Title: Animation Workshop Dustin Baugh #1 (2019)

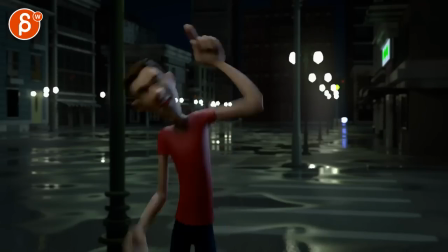253s
It is very destructive. But to me, my first impression was just too many gestures. I would just rethink the acting choices.
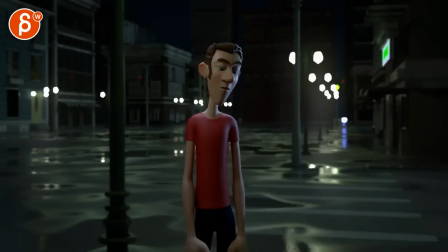260s
And I would cut this up. It's just not making as long. It's just very, very long to look at someone that just stands there and gestures. If there's something where...
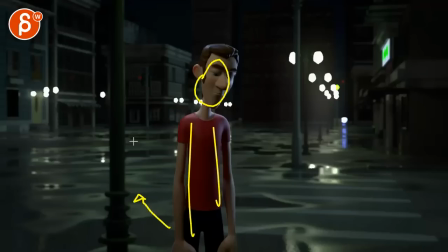277s
You know, if at one point maybe he would walk further away and we just see his back and maybe he leans on this like you can you can use the set if like why did you use this set and how could we use this to your advantage is there maybe uh you know
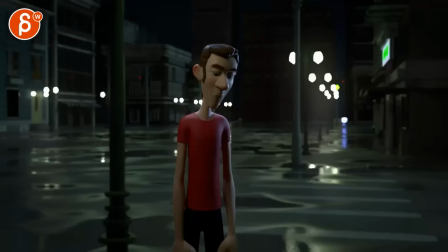292s a bench where he could sit on and then you can change your mechanics a bit now if you know what you're worth now go out and get what you're worth but you got to be willing to take the hits and not pointing fingers saying you ain't where you want to be because of
him or her or anybody
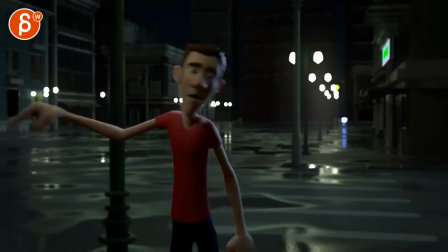306s
cowards do that and that ain't you you know it could be a moment where him or her or anybody he goes or anybody like this could
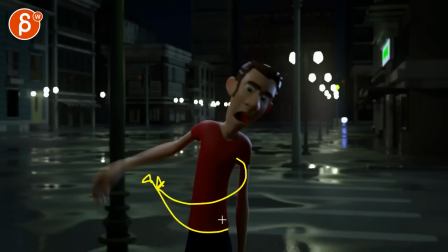313s
be a moment where he turns away where like he's almost done with the conversation and
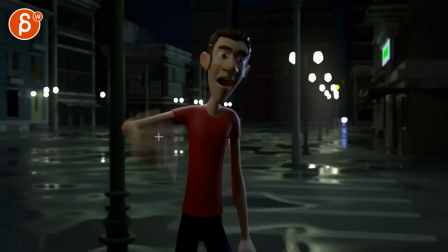318s
he says all of this until and that ain't that it's still from the back and that's when he turns again you you're
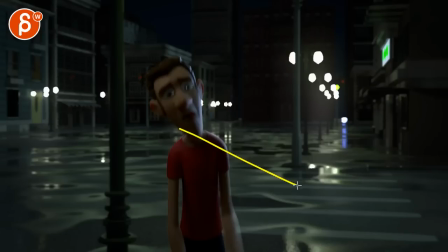331s
better than that and that's when he turns again towards whoever character is there and then he says like i'm trying to find moments where
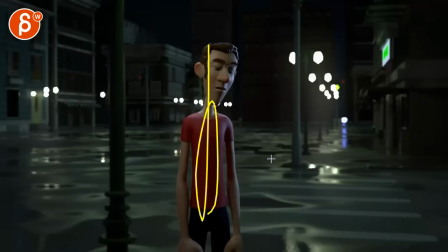339s
we can get away from this where maybe maybe he's pacing left and right
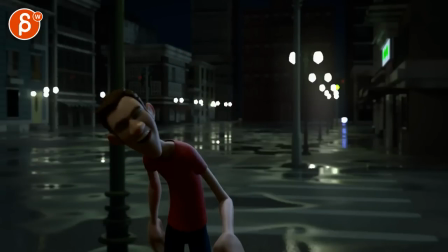345s
and he turns away but it's also be mindful like this is stallone this is specific acting
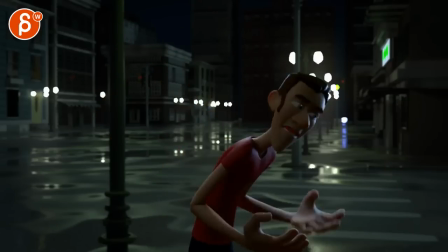352s
um style and look and i'm curious what he's doing i think this is one of one of the rocky movies i would have to check um you know what is he doing in the scene uh i'm curious how the scene is filmed so that a we are avoiding um
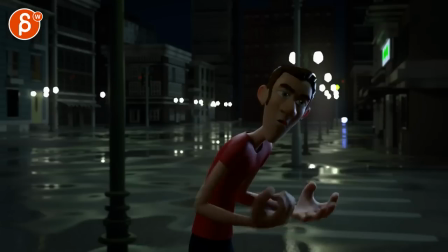369s
you know avoiding copying things but that's kind of my broader critique so
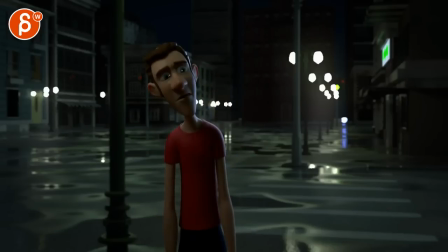379s
it's less about i'm less i'm not really worried about you know your your animation you can get into fine-tuning things but it's it's in a good spot my main reaction is it's just a lot of gesturing it's a lot of movement like there's never really any contrast because he's constantly moving around
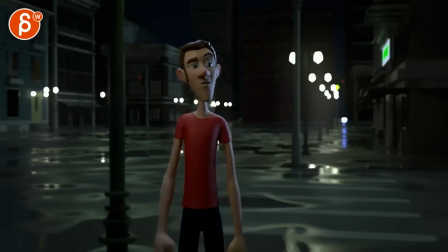395s
right so if we do this you have a big gesture here and then you got a big gesture here like this already to me is just as big as what you have at the end it's even bigger
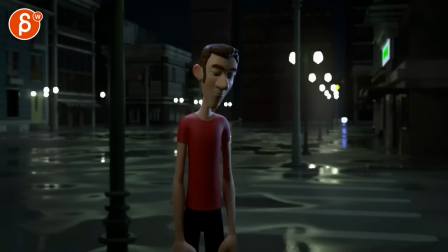408s
like this could be almost the biggest thing that's not even halfway through the shot so my thing is what can we do to make it more interesting in terms of the character using the space also the character in terms of mechanics so it's not just standing and gesturing this is something where we
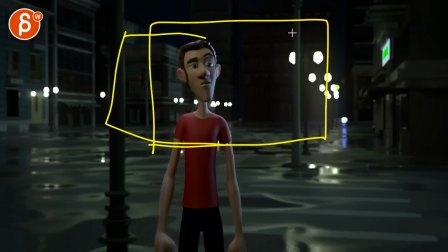425s
want to start potentially you know frame like this but something more more um close up and then he walks away so that he ends up maybe in something like this right he starts off
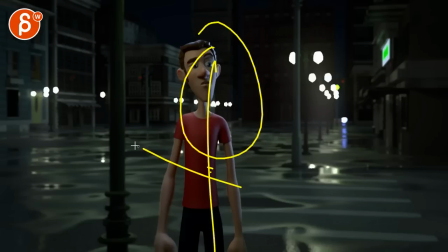437s
closer has all this and it's just all in the face and then he walks away turns around and maybe you know again if there's a bench maybe he could turn around and sit down and does all this and at the end he stands up to say this. I'm just looking at stuff like this.
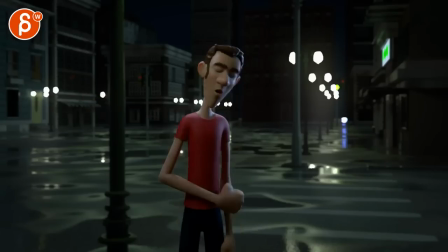450s
I don't want to dictate the whole thing, but I would think about how could we break this up in terms of more visual interest, which in turn I think will force you to abandon all those gestures. To me, too many gestures.
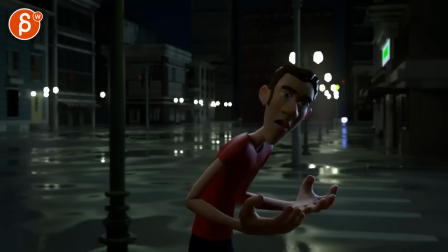464s
It's very subjective, but that's just my impression there. And I still feel if he could cut this up like half the length, it's just a very, very long shot.
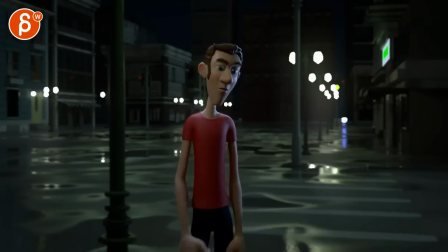It's already really long, but that could be just a section.
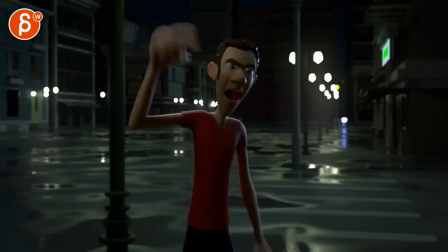502s
He can't use that ending because he's mostly yelling.
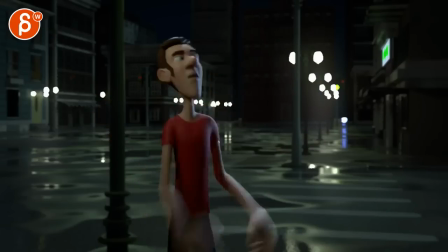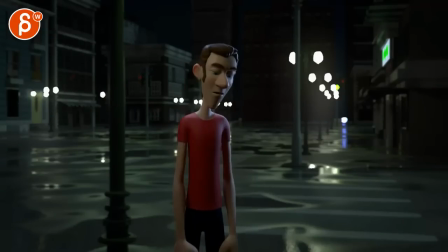521s Cowards do that and that ain't you!
Try to find a moment where...
Now if you know what you're worth, now go out and get what you're worth!
That could be a section, right? You can cut it just from this. And it's less yelly. That's the other problem. He's constantly yelling. There's not much room for contrast either performance-wise.
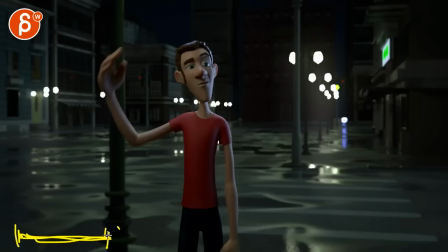539s
But let's just say we use that section.
But you gotta be willing to take the hits.
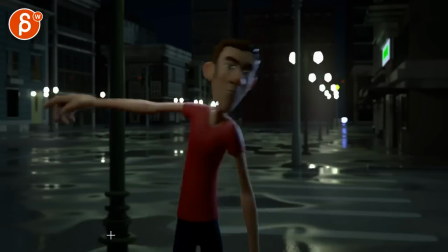544s And not pointing fingers saying you ain't where you want to be because of him or her or anybody. Cowards do that and that ain't you You're better than that Yeah it's tough to use other sections Now if you know what you're worth Now go out and get what you're worth That You
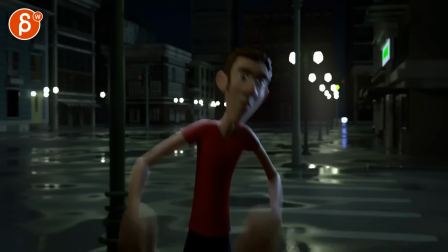563s
Yeah I don't know I don't see how you can use
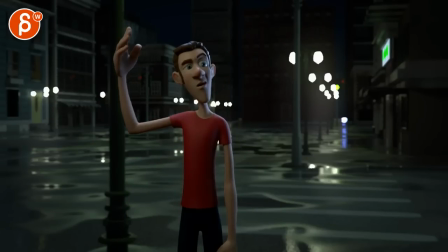566s
That beginning part and then use Another smaller part It's such a contained thing except this small piece There So I would say I'm gonna leave it at that Let me know what you think Let me know if you're willing,
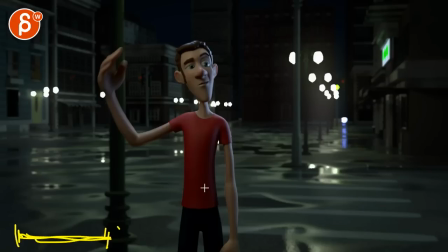580s
you know, if you want to explore adding things to the set so we can use a set more with potentially different camera angles.
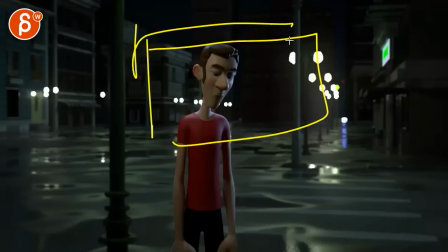588s
You know, maybe it's also something where we can we can think about, well, what if we start on something like this and then we cut to a wider shot, you know, and maybe maybe you could start on something where imagine this is more your framing and then you have the other person foreground,
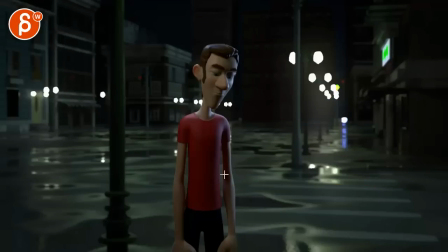606s
but it's all blurred out. right but he is talking to someone and then as he gets into something take the hits and not pointing
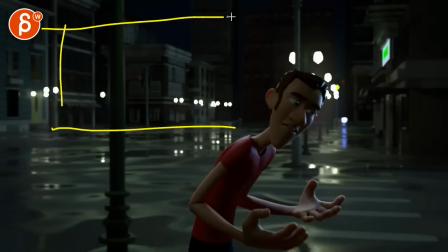614s
fingers and all of this where he gets into his diatribe where he starts you know yelling and yelling yelling what if that turns into a profile wide shot where one character is just standing there listening and and now this character is here and pacing around left and right and it's a full body shot
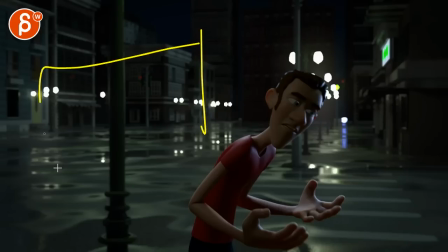630s
you show walks and everything and then he let's go back here maybe at the end again like i said he turns his back towards this guy this is the back right we're watching this in a wide profile view and then we cut back to cowards
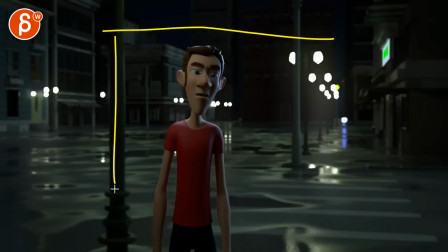645s
do that cowards do that and that's not what i said before where imagine we're like this but that it's the back of the character of this guy right this is back and it's the back of the other character but then you give it a turn where it turns towards us we're then now now he's like this again the back of the other character
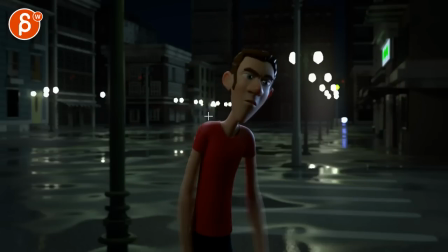665s
cowards do that and that ain't you and you say all that last line maybe without a gesture and it's just all in the face you're better than that so i don't know i don't know i want to throw out some ideas i'm just curious what you think um because you know it's very
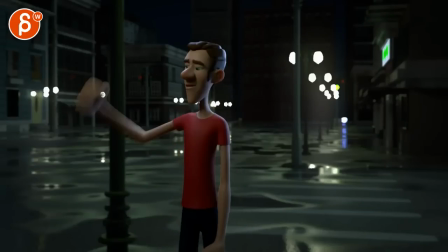682s
destructive and it's it's a lot of stuff you would have to redo it's just these are just my general impressions i could be totally wrong i would definitely ask other people
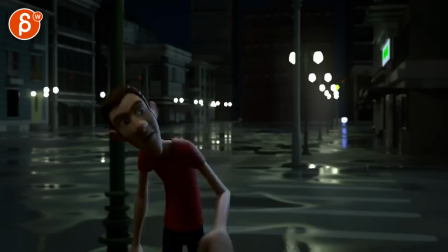689s
as well should never just get one opinion but my main thing is it's really really long it's stuck in one spot and
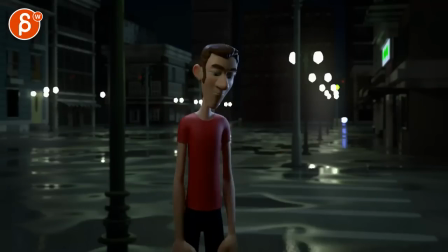695s
it's extremely gesture heavy you can see this as you scrub it's just constantly like there's no contrast it's always always on 10 yelling yelling yelling doing things and there's no there's no change of energy um you know it doesn't it never goes into any form of more of a rest or neutral pose
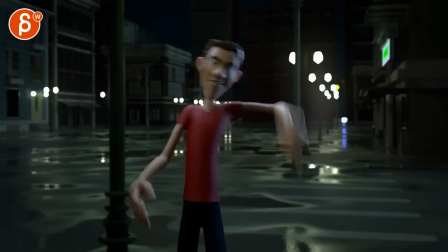712s
so that so that this makes a bigger impact because it's always like this it kind of takes away
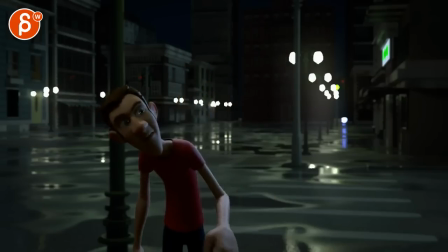720s
from any moment of, oh, that's a big contrasting moment. He's making a point there. He's constantly flailing around, and that's a bit of a bummer. All right, that's kind of what I have. Let me know. You can email. You can see what we can do with this. Thank you. All right, there's an email. You can sign up. You can start whenever you want. You can submit whenever you want. You get 16 submissions. Either way, a like and subscribe would be awesome. All right, thank you.